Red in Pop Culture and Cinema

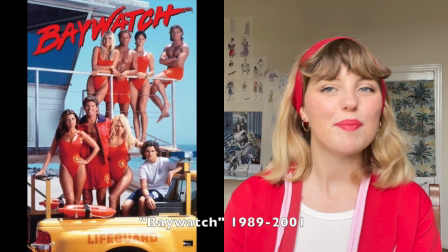3:48 A great example of that would be for example the movie Baywatch going on from 1989
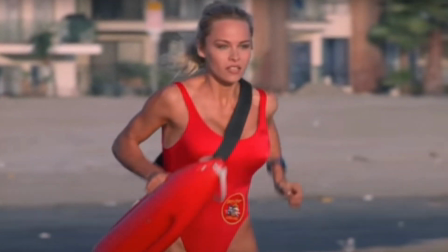3:53 to 2001 the series with Pamela Anderson the other star red makes it so iconic
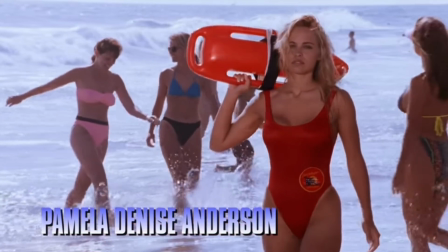3:59 because you have all of these really good looking tan blonde people
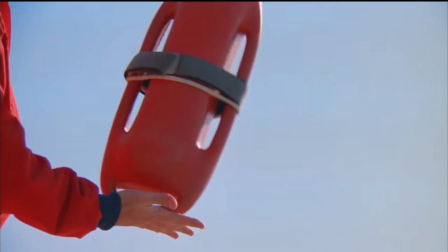4:04 running on the beach as lifeguards in slow-mo like in this
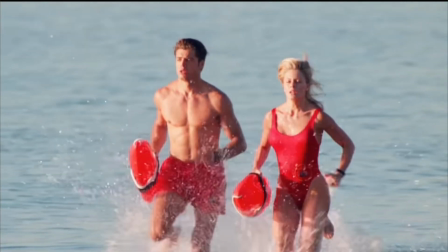4:10 red swimsuit high car you know really showing off that beautiful
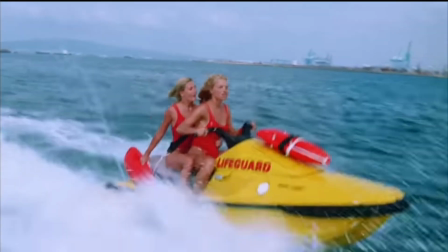4:16 figure and it's such an iconic film and that really also influenced
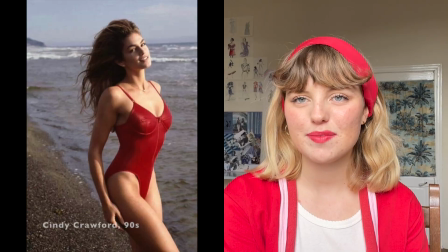4:23 the whole society of the time even now like when people wear red swimsuits it really has that kind of iconic impact another really iconic woman of the time still in the
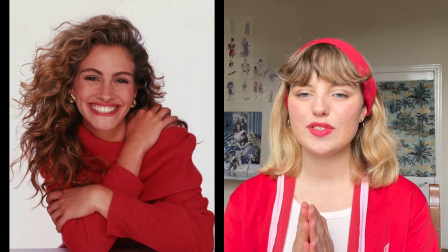4:35 90s is julie roberts in pretty woman what an iconic
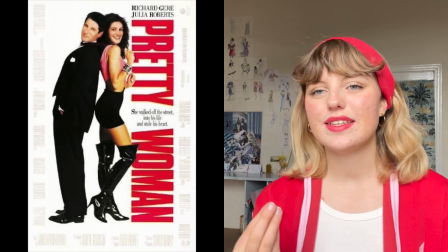4:41 movie and there's a particular scene where richard geese is gonna basically take her
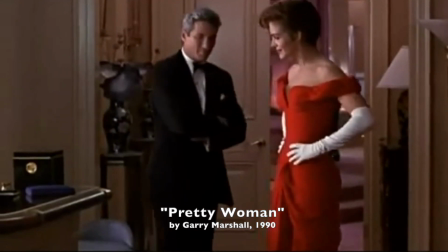4:46 out for a surprise she puts on this beautiful long red gown strapless and
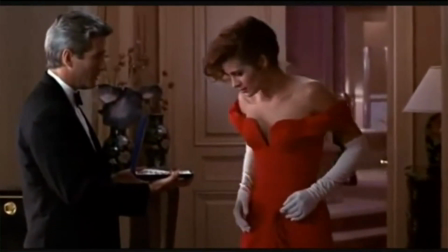4:52 there's this really beautiful scene where he richard gear comes behind her and you see the scene
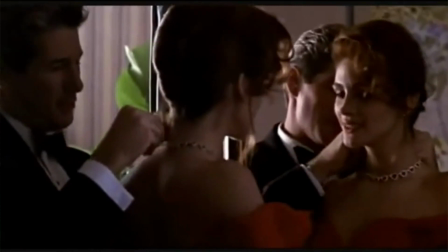4:57 in the mirror and he applies this beautiful diamond and red ruby necklace
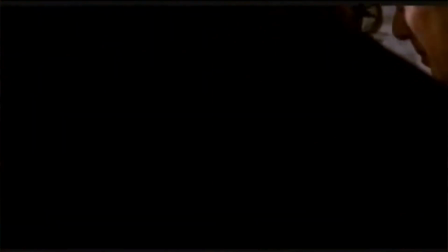5:03 and she's like she's kind of feeling all gawky and unsettled because before that
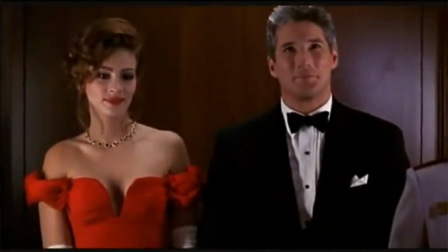5:09 if you've seen the movie she was a prostitute in the movie and he takes her basically
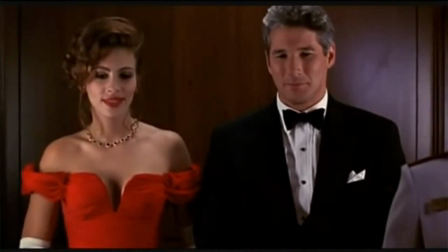5:15 and brings her into high society and that particular scene
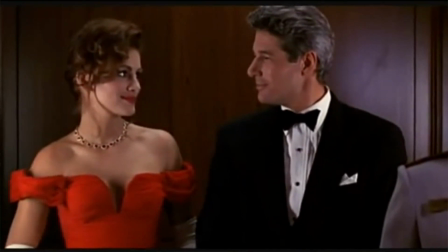5:22 really shows her transition from rags to witches you know to a
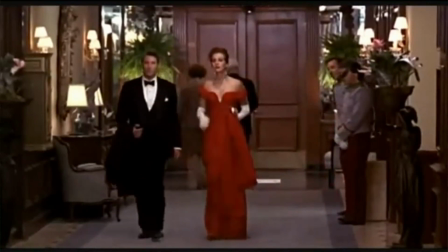5:27 woman a glamorous woman of society and you see everyone's head turning to
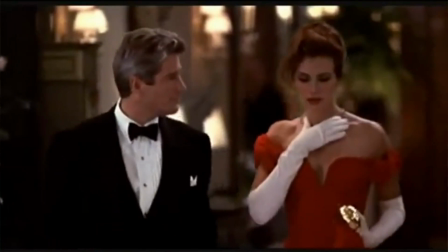5:33 her like oh my god look at her look at her and um and then
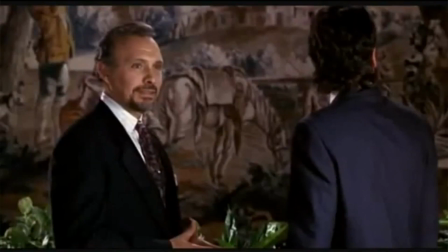5:38 at the end she makes her kind of she strides off quite confidently and they
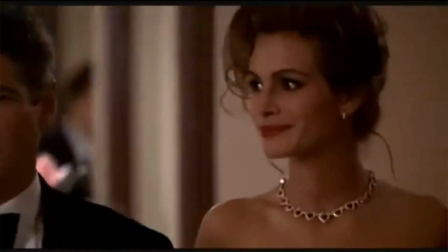5:43 go to the private jail and then go to a gala it's a really powerful choice of colour
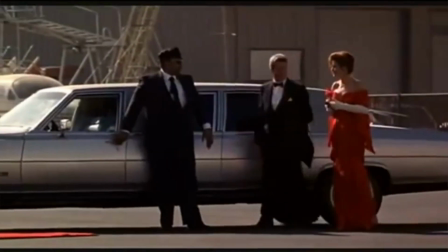5:48 for that scene because it's colour that brings confidence
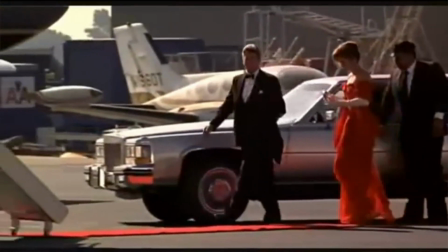5:53 and power and so the choice I've read really brought that to her when she most needed it and it's also very feminine colour a colour of femme
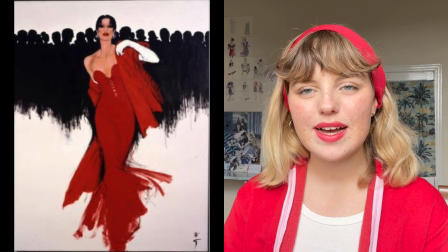6:03 fatale why is it colour of femme femme fatale is the color of predilection of femme fatale
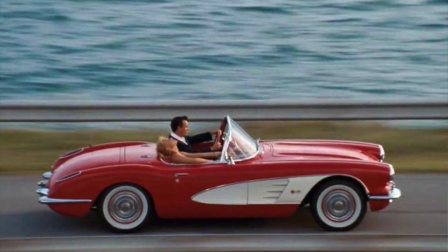6:09 because it expresses the strongest emotion and of course it expresses the
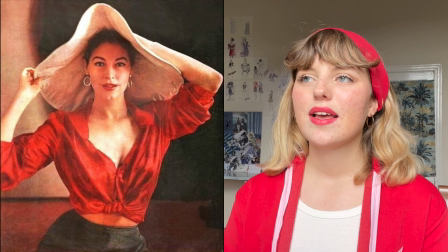6:15 color of love a femme fatale is this beautiful woman who is very
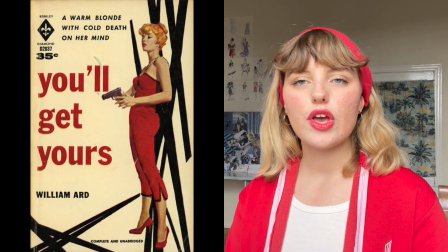6:20 powerful very confident in herself who can manipulate men as she needs if
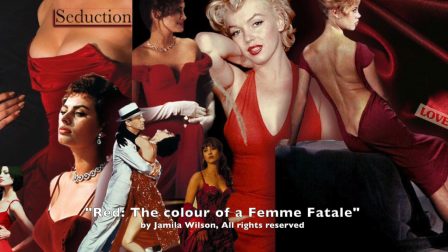6:26 she wants to get what she wants she always carries her head very high she
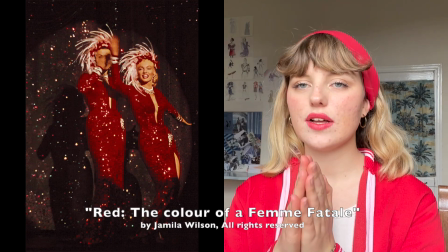6:31 has a beautiful figure and knows how to enhance every one of her features
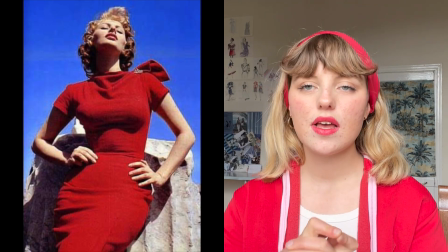6:35 this is why red is the ultimate color for femme fatale she will put it on her lips put red on her nails wear a red
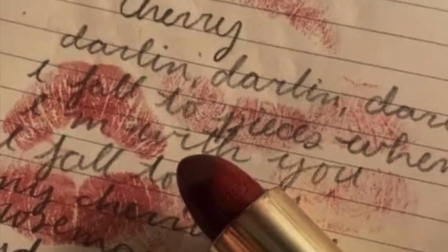6:44 gown all this to attract you to her lips and her nails and maybe
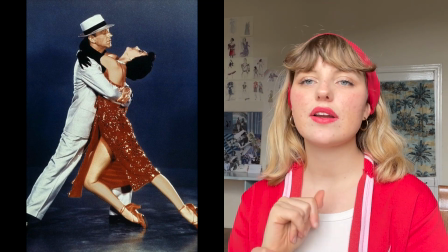6:49 to kiss her and yet she might not even give you the privilege to kiss her or
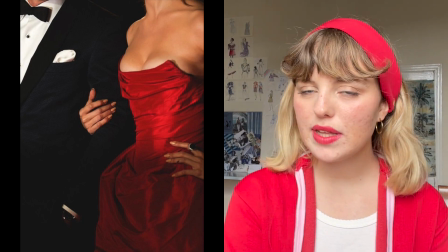6:54 take her hands because she's very independent and knows how to use and make people desire her a great example of the je t'aime moi non plus i love you i love you not kind of manner of acting of a femme fatale
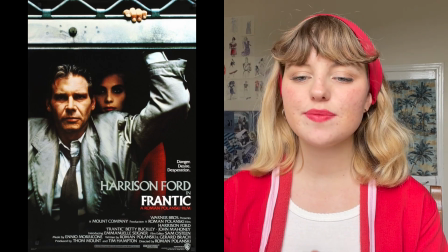7:10 would be from the movie frantic made in 1998 particularly
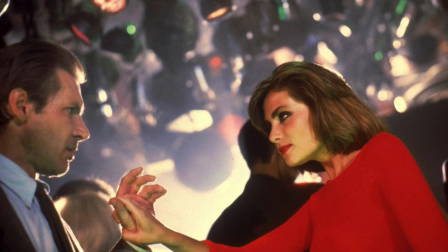7:16 the nightclub scene with harrison ford and emmanuel sinier so basically in the movie he's looking for his wife but then this emmanuel sinier a young beautiful woman kind of from the underworld is going to help him out and so in this scene they're in a nightclub in America and he's
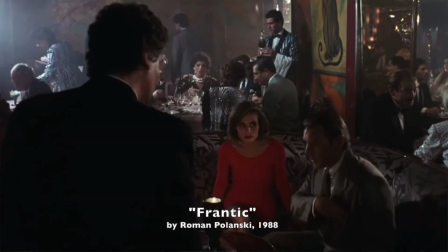7:33 feeling really kind of like really awkward really like jittery you see like he's like sweating he's kind of like
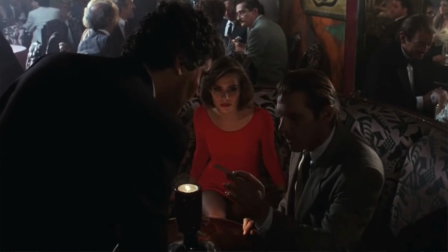7:42 blabbering on not making sense he's asking the waiter things which don't really make
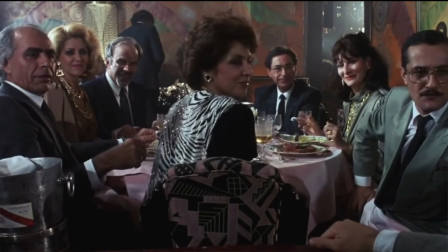7:47 sense then someone meets him he like feels the eyes back in other
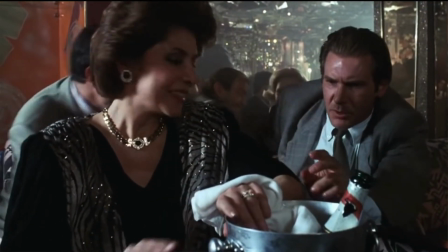7:52 people and so she's really playing fun because she looks at
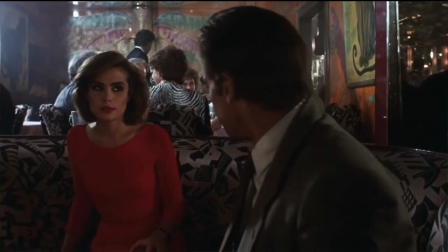7:56 him attracts him to come next to her when he comes next to her and puts her
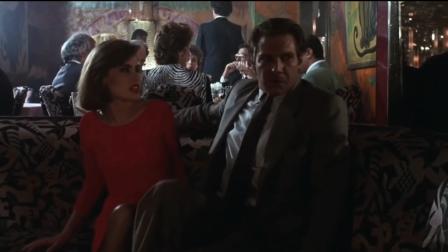8:01 arm around her she says I can't stand this music and just strides off
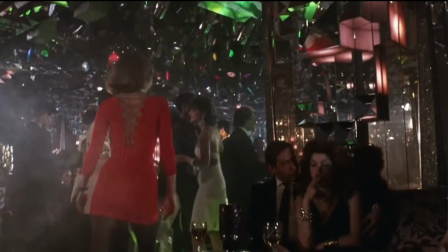8:06 leaving him completely and then she comes back
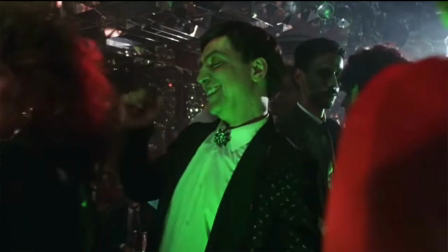8:11 asks him for a dance and there the music strange by Grace
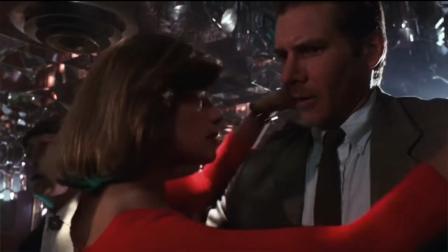8:16 Jones plays and she takes him and you can see she's clearly leading the role,
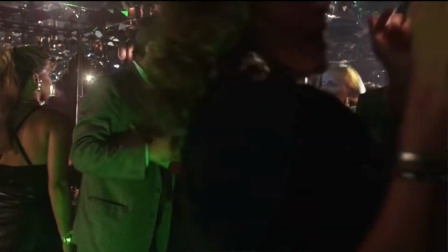8:21 leading the dance.
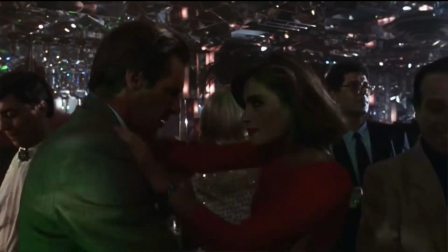8:23 It's a very languorous, snake-like dance and she kind of hypnotizes him like the rhythm of the music.
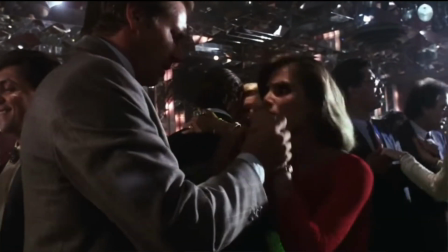8:31 The red dress with its length and its color not only really makes her stand out in the crowd,
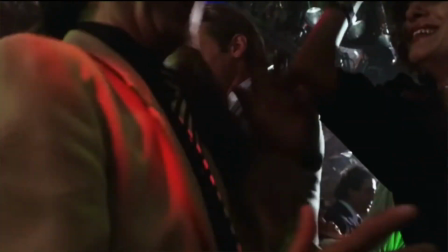8:38 really emanates this heat and this warmth that they want to translate in the movie for her role,
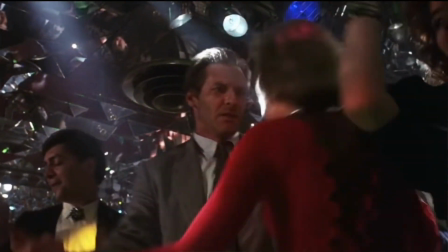8:44 kind of seduce him,
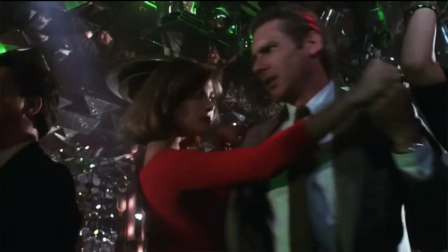8:45 but it also gives her very mysterious air especially the crisscross in the back and her snake dance you can see it's really kind of like a
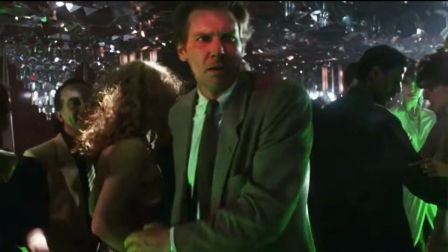8:53 dream that's a beautiful example of a fantasy they
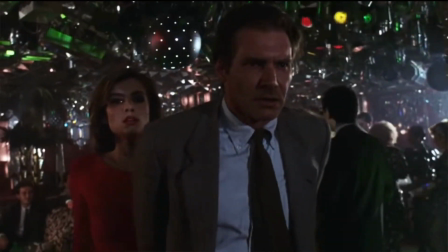8:58 also have other color codes actually in that movie with the color red like in
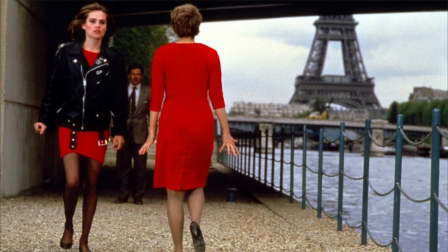9:02 one scene you see her and his wife passing each other she's got that same red dress with a leather jacket and the wife's got a red jacket and it's kind of from his experiences from the moment to his old self with his wife crossing each other so as a very symbolic being in
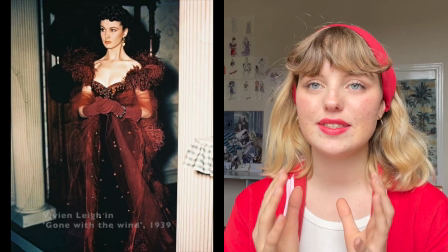9:21 that movie red is actually used in many cinematic movies to express
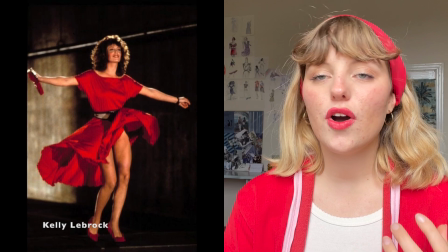9:28 different things such as power or love or danger as
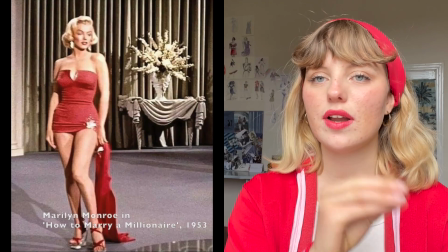9:34 a color code you can see in many movies it's really got like a common thread and actually even there's a french expression called suivre un fil rouge which means you're following the red thread i think actually it's also an english expression and so even that like it's another even in our in the words we use in the expressions we use there's the color red because it's
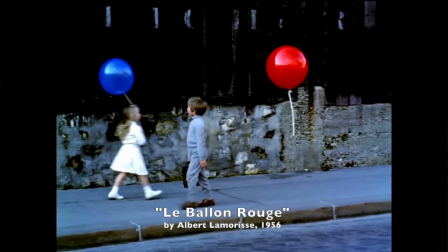10:00 so impactful another example would be like in Le Ballon Rouge, a French movie.
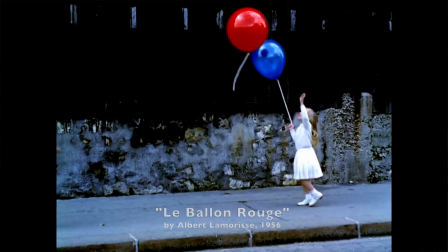10:07 Main character of the movie is this red balloon which kind of has textile
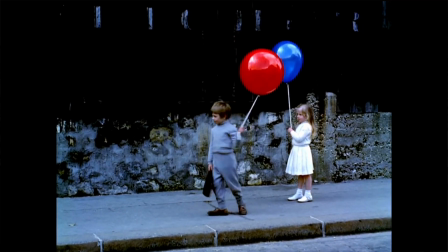10:12 and life of its own and is very free and in the whole movie basically this young child
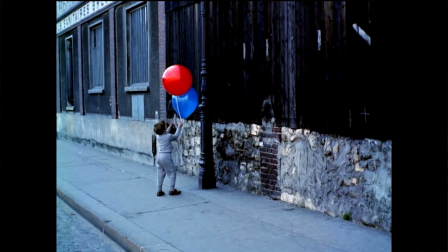10:19 is following the balloon and it's really kind of fun and cute and it's kind of by Nouvelle Vague, French cinema movement and red is such a statement colour that I mean I could literally like write But if you'd like me to do a second video about how to wear red That would be a pleasure because I love the way a red can really change a whole outfit Like sometimes for example, I'll wear just an outfit that's black and white very simple very minimalistic But I'll add little red headband It's one of my favorite additions or red lipstick or even just like a red jacket a red belt sometimes I love how even in touches of red it can make a statement. Actually also if you're looking for beautiful red items feel free to check the link below you can find all kinds of beautiful red
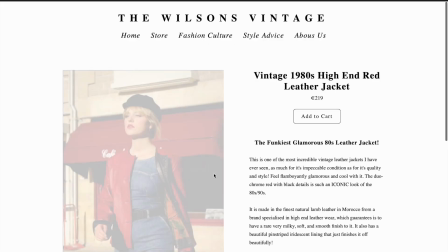11:12 items going from cool jackets to wear in town to a spring
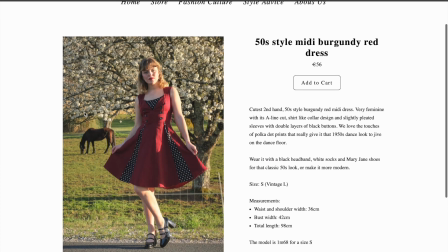11:17 dress to feel very colourful and vibrant in spring summer. If you want me to do a styling video feel free to tell me.
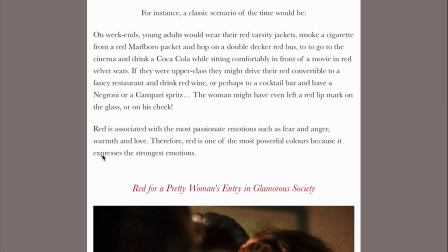11:25 And also I created a whole newsletter about the colour reds I went more in depth and I added extra
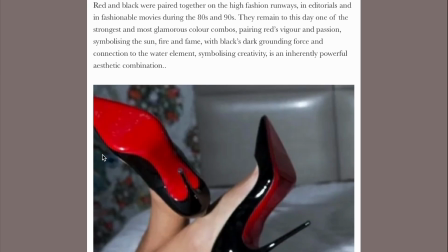11:32 movie references and I also talk about red and black combo in 80s 90s fashion,
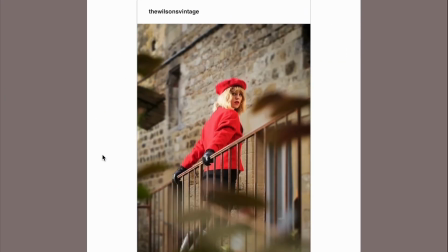11:39 colour of glamour in cinema and more so feel free to check it out at the link below. Subscribe if you want more vintage fashion and cinema culture. I wish you a beautiful day.